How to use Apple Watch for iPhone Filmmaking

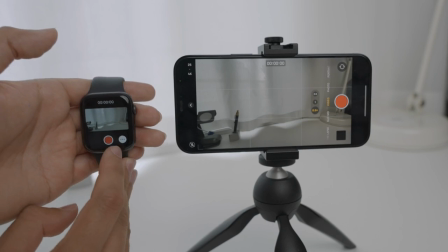4:04 If you want to switch your iPhone's cameras, you can do that by simply tapping on the three dots in the lower right corner of your Apple Watch.
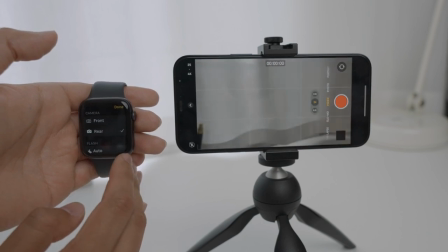4:12 You then can select whether you want to view and control your iPhone's front or rear camera.
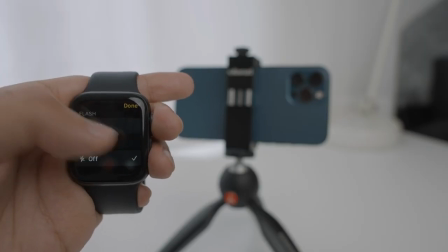4:18 If you need additional light, you can turn on the flash to better illuminate yourself, but I prefer using external video lights. Number two is zoom. Videos have to appeal to a shorter attention span for the YouTube audience. The longer you can keep the audience watching your video, the better your watch time will be and the YouTube algorithm favors that.
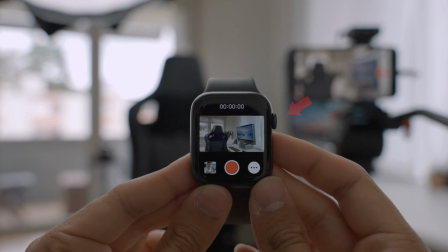4:39 You can use the zoom while recording your talking head a video to change the perspective Make sure to use the rear camera for that
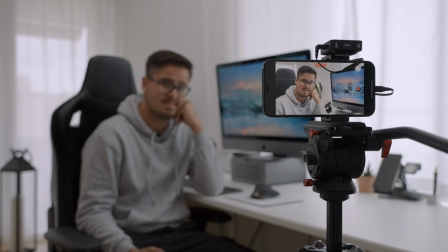4:46 This makes the video more dynamic and keeps the attention of your viewers Here's an example of how I used the zoom in my videos.
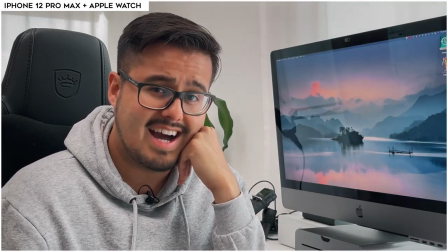4:54 There's something I haven't told you I'm gonna have my eye laser surgery tomorrow to get rid of these glasses.
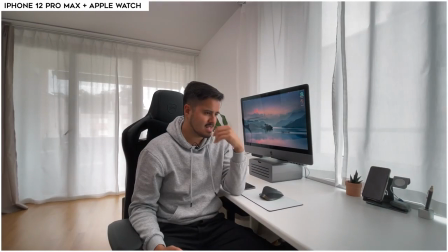5:00 So goodbye glasses Where are my glasses?
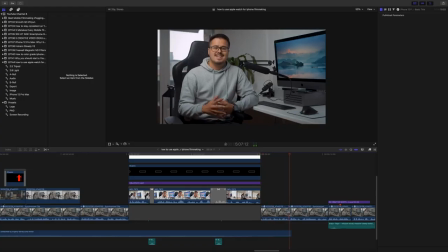5:03 This also saves time in post-production, not having to crop in manually all the time. Number three is creative shots. Like I've mentioned before, through using the Apple Watch, I get a live feed of everything my connected iPhone can see.
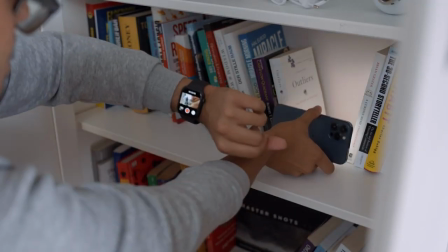5:18 This allows me to put the iPhone in areas where a larger camera normally wouldn't
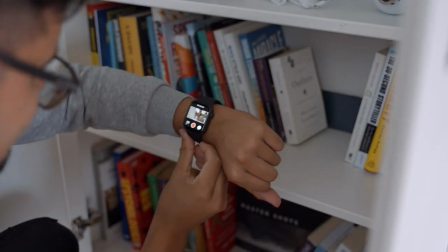5:22 fit in and use the live viewer on the Apple Watch to set my composition.
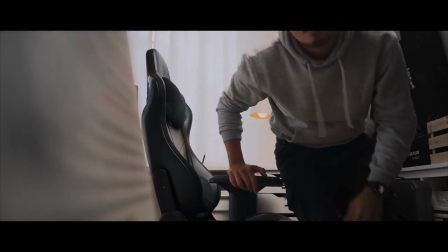5:27 I do like using my iPhone with the help of my Apple Watch to film myself from different angles to create a more complete scene.
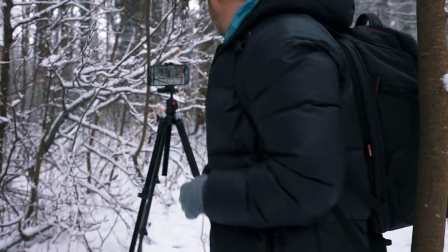5:36 I recently made a video where I filmed myself with the iPhone 12 Pro Max using the Apple Watch, and if you haven't seen it and are interested, I will leave a link up here for you to watch. What's very helpful is that I can trigger the record button from a distance.
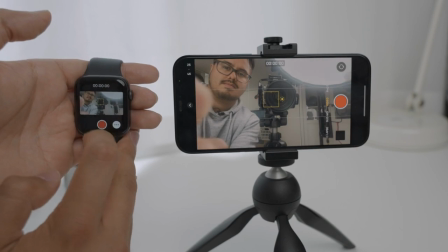5:49 I can also set the focus and exposure by tapping on the Apple Watch screen, but unfortunately, not lock it. The Bluetooth range of the Apple Watch is around 33 feet or 10 meters.
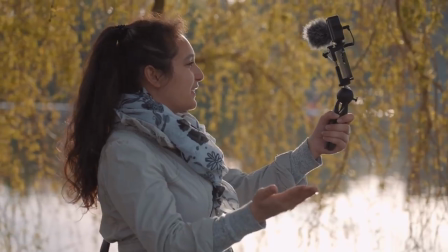6:00 I see the Apple Watch also useful for vloggers that want to combine vlogging with cinematic storytelling,
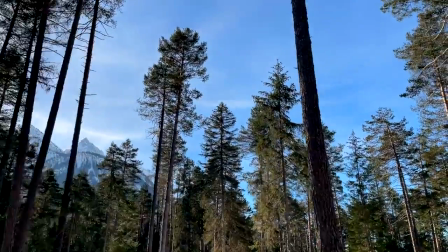6:06 where you use different creative angles to make your videos more dynamic and engaging.
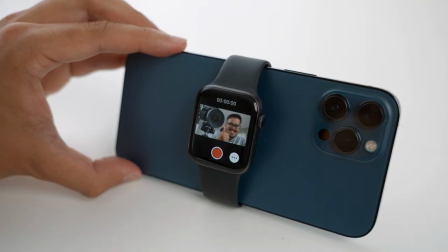6:12 Hopefully you got a good understanding of how you can use the Apple Watch with your iPhone to your advantage. Make sure to leave a like if this video was helpful and let me know in the comment section below if you use your Apple Watch as a tool to help you create better mobile content. If you're new to this channel, make sure to subscribe so that I can put out more awesome tutorials for you guys. Also make sure to download my free smartphone filmmaking guide that will help you get started making quality content with your phone. Make sure to check out this video where I use the Apple Watch to film myself. If you've already seen that, then make sure to check out this video that YouTube suggests to you. Thanks again for watching, keep it mobile, and I will see you in the next video.